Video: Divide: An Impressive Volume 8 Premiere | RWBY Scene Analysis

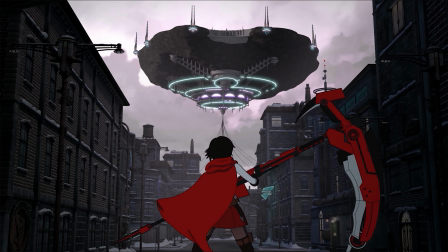0s
I've been having a hard time putting into words how complex and effective this following scene is from the first episode of Volume 8,
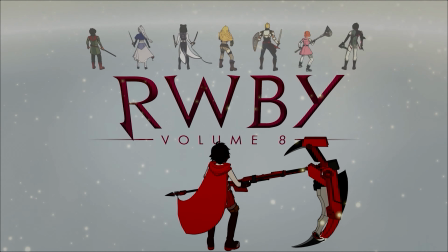6s
so I'll try something different and narrate my thoughts instead.
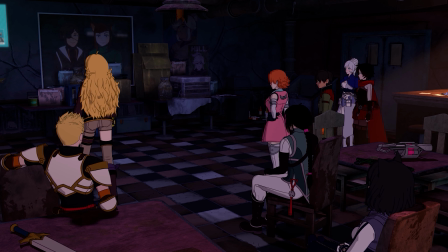9s
In this scene, we see Yang clearly motivated to say something after hearing Joanna's stern comment towards Weiss, either you're helping or you're baggage.
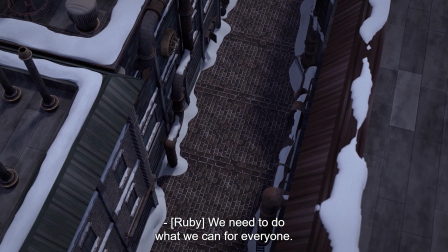17s
The episode then transitions to a shot of Yang running through the streets, careful to evade detection by roaming Grimm.
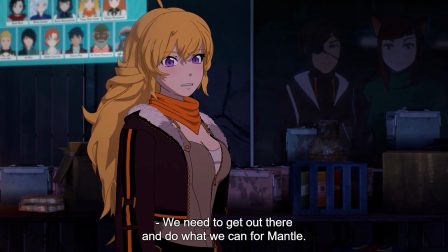22s
We don't know if this is a flashback or flash forward, but her statement, we need to get out there and do what we can for Mantle, directly comes into conflict with Ruby's response.
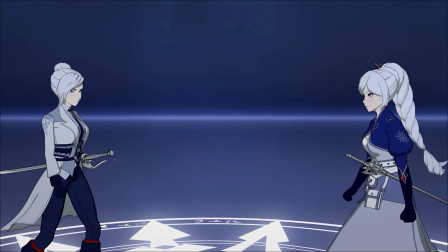30s
We need to do what we can for everyone. These two sisters are the ones leading the conversation, and they're at odds at how best to approach the dire situation.
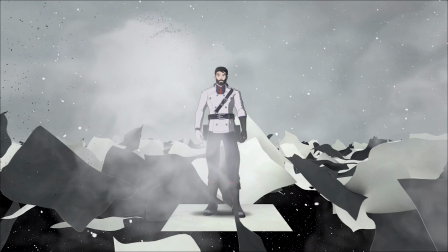38s
Yang's response leans towards a direct, pragmatic approach to immediately aid the vulnerable citizens,
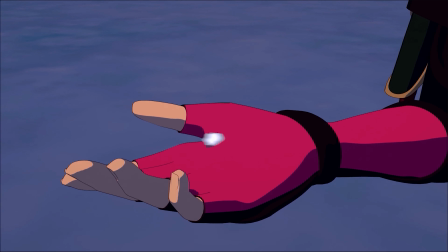44s
while Ruby, on the other hand, maintains her attempt at the long game to warn the world about Salem, which is immensely high risk,
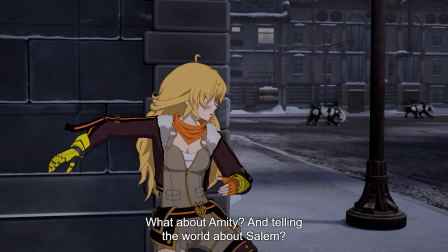50s
high reward. As Blake voices her support for Ruby in the present conversation.
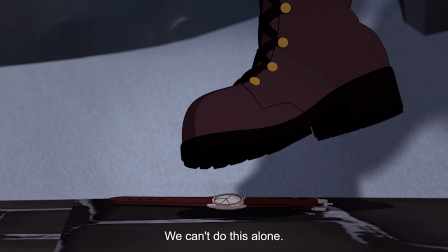54s
Yang looks down to see the abandoned belongings of a civilian who most likely fled for their life in the chaos.
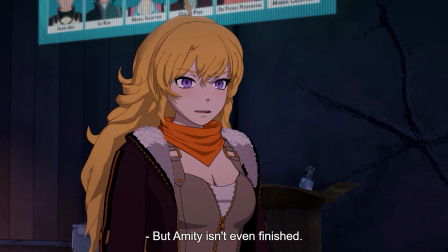59s
Then there's a match cut to Yang back in the present. That experience in the streets clearly influences or echoes how she feels about the situation.
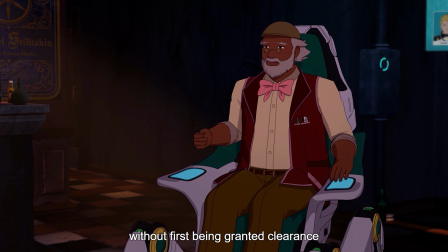66s
After Pietra states that it's still possible for Amity Coliseum to be launched via one of Ironwood's terminals,
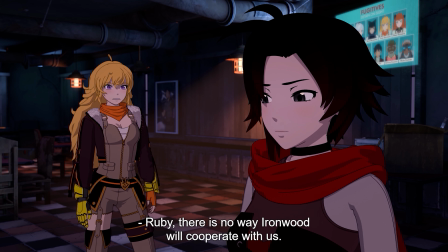72s
Yang voices her opinion that it would still be impossible for the general to cooperate, which Ruby continues to resist by suggesting that there is still some way to bypass him.
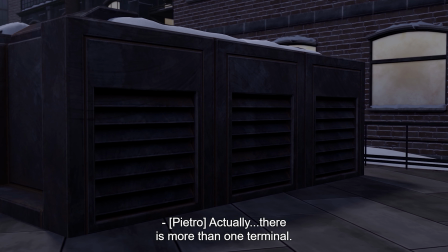81s
As Pietro explains that there's more than one terminal, there's a cut to a similar shot of Ruby evading detection by one of Atlas's drones.
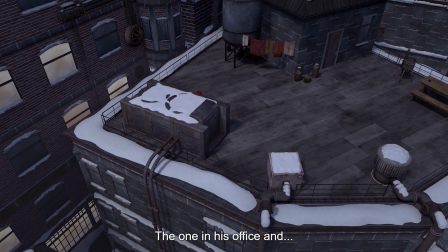88s
Both sisters are out in the open, but are facing different foes.
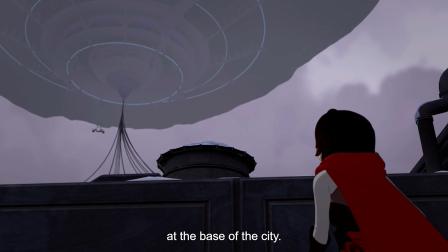91s
This further reflects what they believe the best course of action is, directly at the symptoms, the grim, or the cause, Atlas.
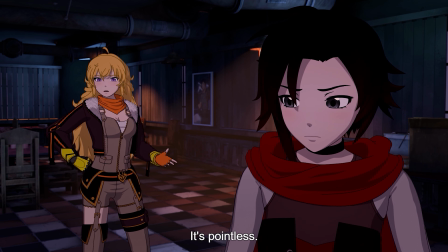99s
Yang continues to point out that Ruby's plan is fetile, which earns a sharp rebuke from Ruby.
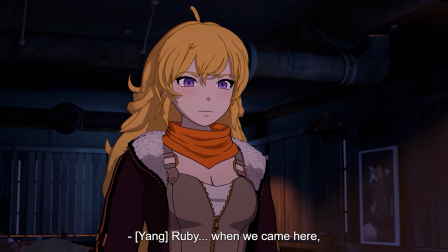104s
Doing her best to avoid lashing out, Yang very carefully points out that even though Ruby and Orange, Orange,
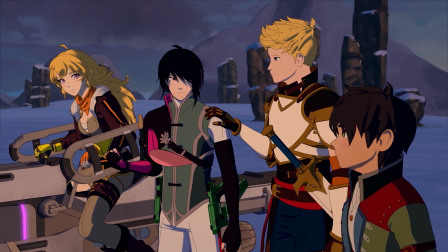110s
agreed to follow her lead in the previous volume, her recent events have truthfully been disaster and tragedy back to back.
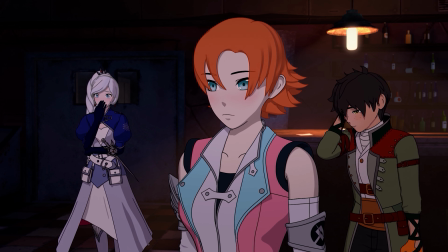117s
The entire group shudders at these harsh words, powerfully punctuated by Penny's unseen face.
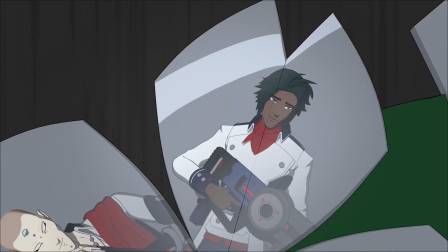122s
Her failure to protect the recently deceased Winter Maiden is painfully fresh. Just as how Ruby and Yang are now showing differences of opinions, Ren comes to the latter's defense.
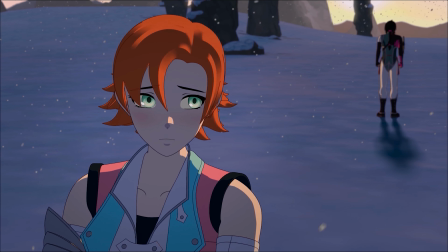131s
He too has been showing growing signs of alienation from his partner Nora. As this happens, there's a cutback to Yang where Ren promptly arrives.
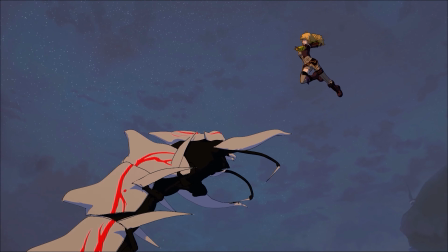138s
This now reveals that these shots of Yang and Ruby are indeed flash forwards, with each respective camp gaining splintered allies.
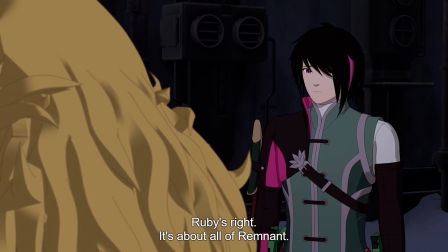145s
Nora responds with her voice eliciting a sorrowful reaction from Ren as he realizes that she won't follow, instead reaching out to Ruby and the other flash forward.
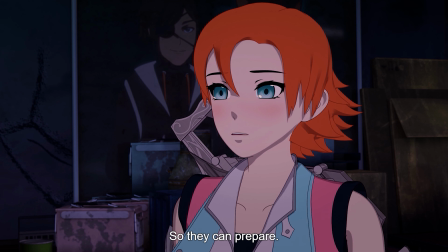154s
There's another match cut back into the present, and Jaune has a great character moment of leadership and mediation.
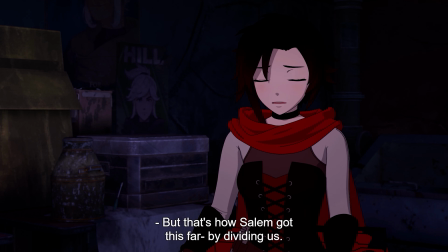159s
It's interesting that he's the first one to put himself between the two camps, as he's the only one without his former partner, Pyrrha.
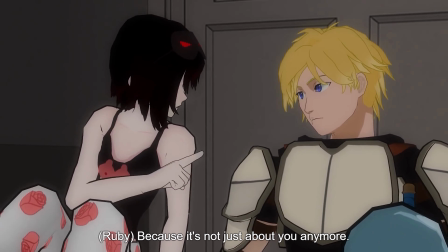166s
It's a nice recognition of growth. Just as how Ruby came to him in Volume 1 to advise his doubt about leadership,
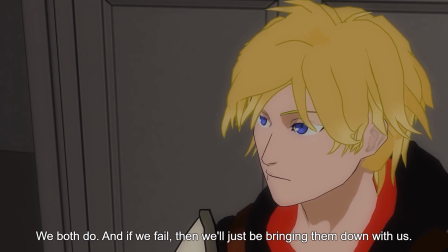172s
he now proactively steps up to wisely value each differing camp and ultimately states that both courses of action are equally valid and not mutually exclusive.
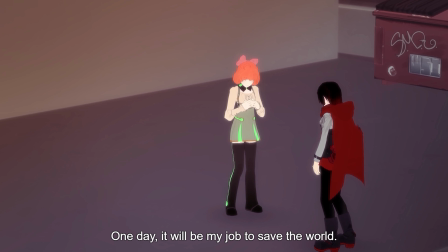181s
It's also quite sad to see Penny offer herself up to Salem, which one could tie back to her words in Volume 2, where she talks about how it's her job to protect the people of the world,
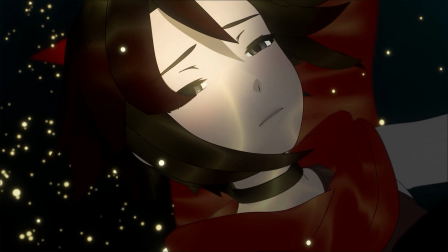189s
and now with the crumbling title of Protector of Mantle, she seems desperate to show that it's not a lie.
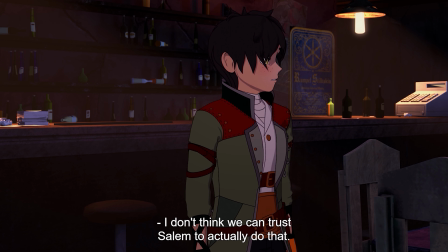195s
This is promptly shut down by both Oscar and Yang, and although the latter is still upset with Ruby,
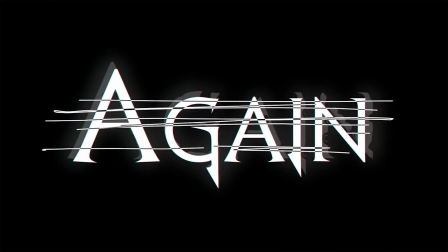200s
she clearly knows that the two are close, and thus does offer out an olive branch to her sister by saying,
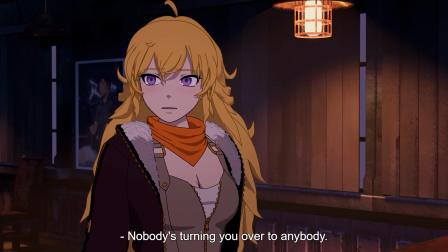205s
nobody's turning you over to anybody. I think that's the one thing we could all agree on.
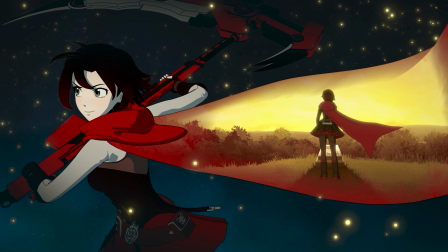210s
In its first episode of a brand new volume, the Kruby has shown how far they've improved over the years in terms of storytelling.
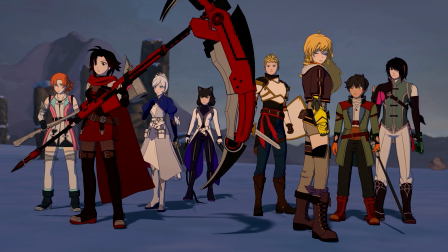217s
The editing and pacing of this episode does a superb job of both heightening the drama and serving the narrative.
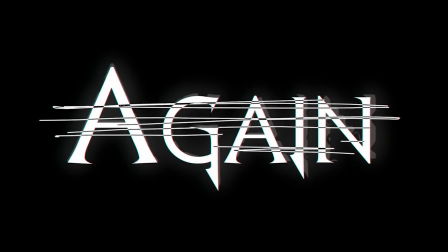223s
The use of match cuts effectively ground and connect different non-linear timelines, and when viewed in proper chronological order, they serve as both motivation and validation for its key characters. And this is where the episode truly shines.
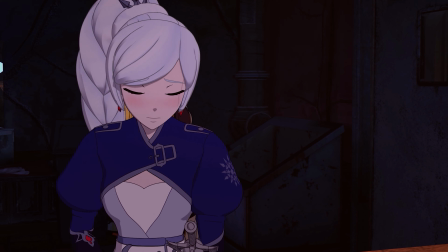236s
Its sharp writing reflects the complexities of each individual,
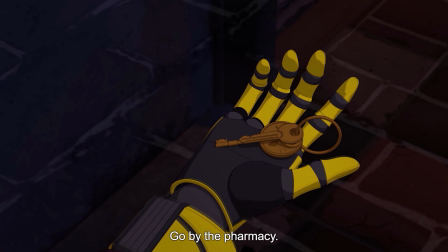240s
showcasing how even though that these characters are all allies on the same side, they still have unique experiences that shape their outlooks and points of view.